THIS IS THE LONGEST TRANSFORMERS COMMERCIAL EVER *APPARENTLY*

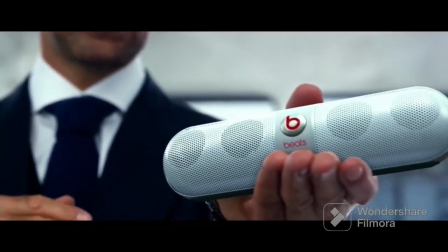(4:26)
Well, The pill. by turning it into a Beats pill,
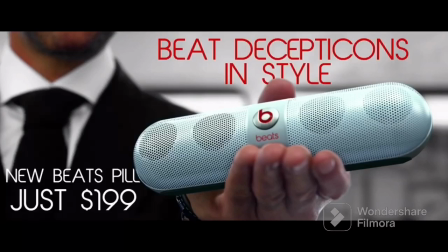(4:32)
calling out the product by name and shoving it, logo out, into the frame of the camera.
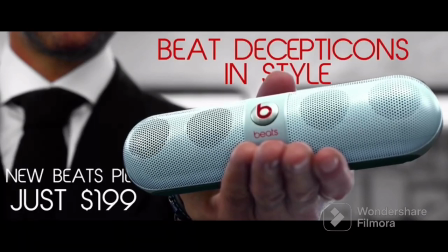(4:38)
Oh yeah, and it does all of this in 3D. That's right, it literally shoves the Beats pill in your face.
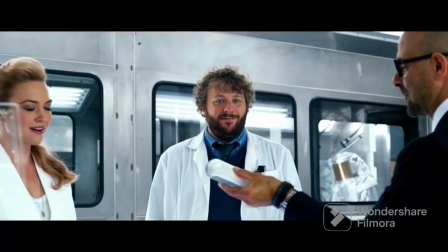(4:44)
The problem here is that this is a relatively important moment.
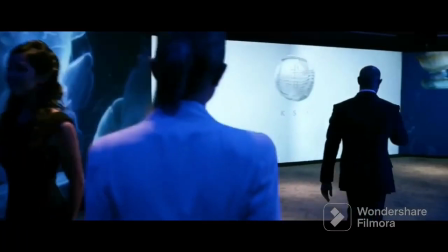(4:48)
It is a moment we need to understand what's going to follow, and yet what the film chooses to focus on is selling us a speaker,
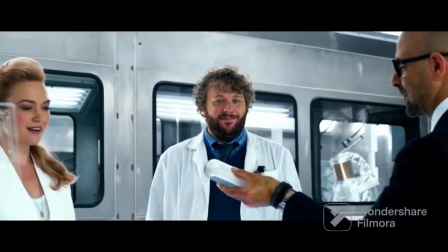(4:57)
blatantly, instead of keeping us immersed in its story and selling us on its narrative.
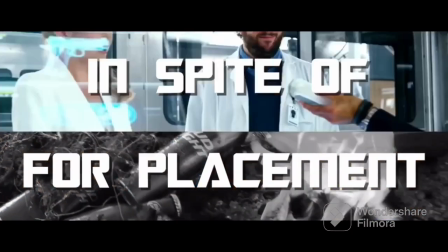(5:02)
Whereas the Budweiser sequence only exists for the product placement, this Beats moment exists in spite of something that matters.
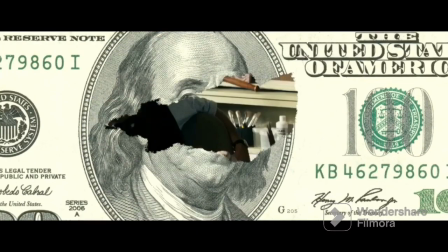(5:09)
It's another commercial shoved into a 2-hour movie. But I think what movies like Transformers throughout the entire series really get wrong is quantity.
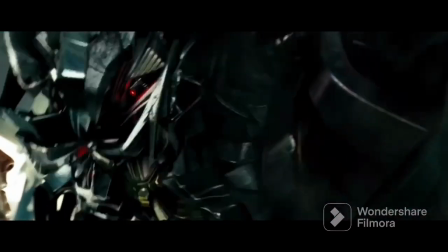(5:17) You can tell your folks it's on eBay. I take PayPal. Where is the eBay item 21153? eBay. eBay.
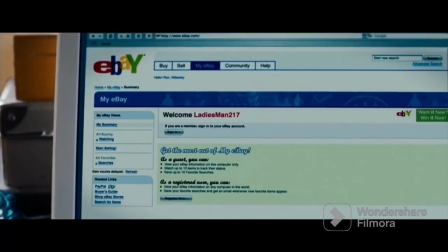(5:24) I need money to take out the girls when I need.
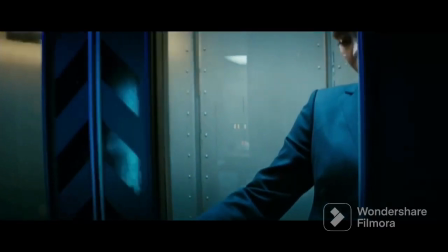(5:25)
Yet the Transformers movies can't seem to go a single minute, or literally 2 minutes, without shoving reality down your throat.
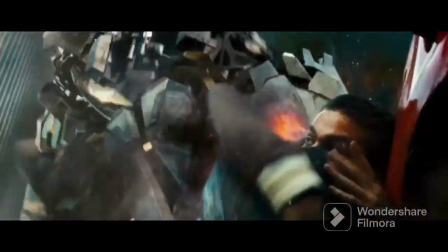(5:34)
Take the climax of the first Transformers movie. The big fight in the city, it should be filled from moment one till it ends with suspense,
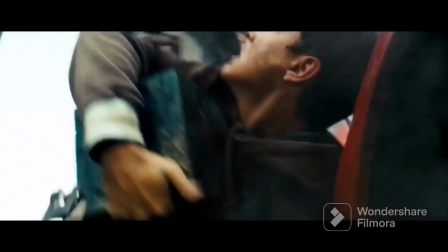(5:42)
stakes, and again, a believable battle between two species.
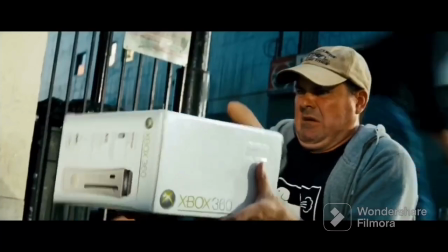(5:47)
But at every turn, the film reminds you to buy an Xbox 360 or maybe drink some Mountain Dew,
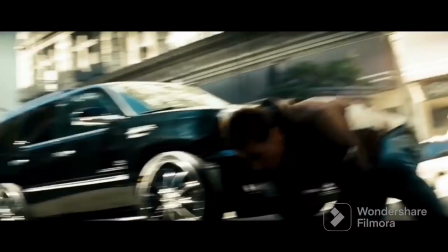(5:53)
and don't forget, this car, still awesome and still for sale.
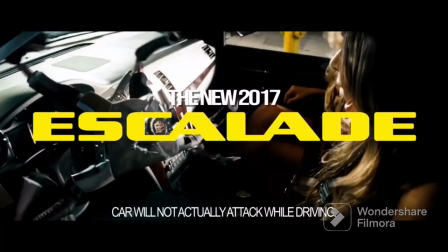(5:57)
It never gives you a moment to escape reality, something better movies try and succeed at.
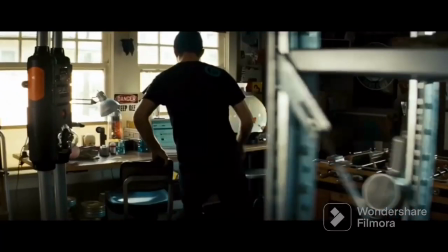(6:03)
It's hard to enter this world when you can't forget about eBay because Sam won't stop telling you about it.
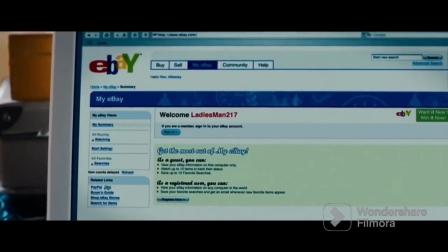(6:08)
Oh, and PayPal.
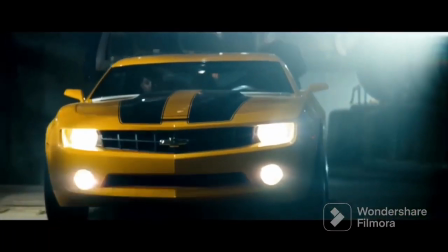(6:10)
There are so many different shots of the cars with their logos and frame that it's clear the movie's runtime is bloated simply to shove the contractual requirements in there.
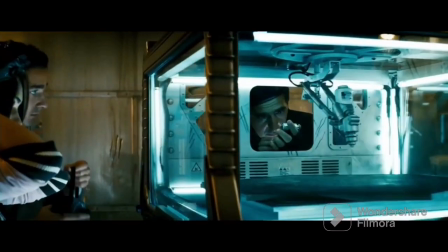(6:18)
This kind of product placement makes it impossible to believe.
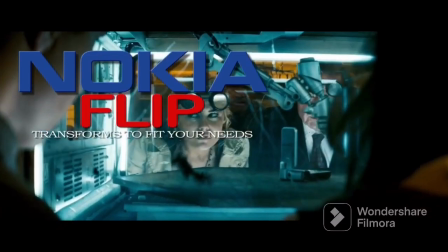(6:23)
And after seeing this, it kind of seems remarkable that so many other movies can get this right, and they do.
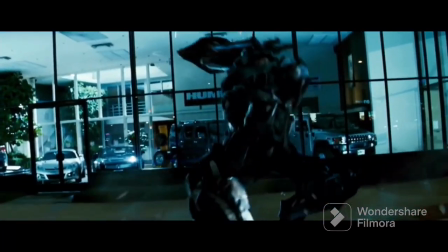(6:28)
Transformers, on the other hand, was slowly written around its product placement and changed to fit it into the films,
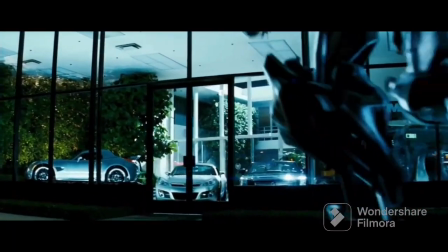(6:35)
whereas better movies just place the product.
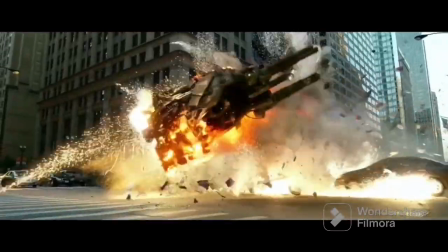(6:38)
Movies like, so dear Paramount, Universal, Sony, Disney, it isn't that I don't want your product placement,
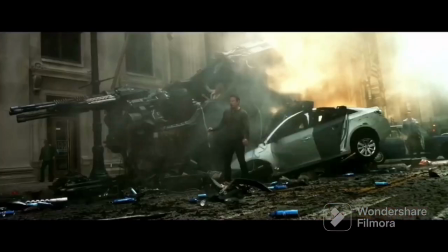(6:45)
it's that no one, not a single soul on earth wants Mark Wahlberg stopping during the apocalypse to sell them beer. Huh?
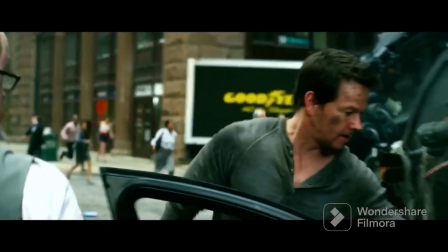(6:52)
At least have him wait until the earth is saved.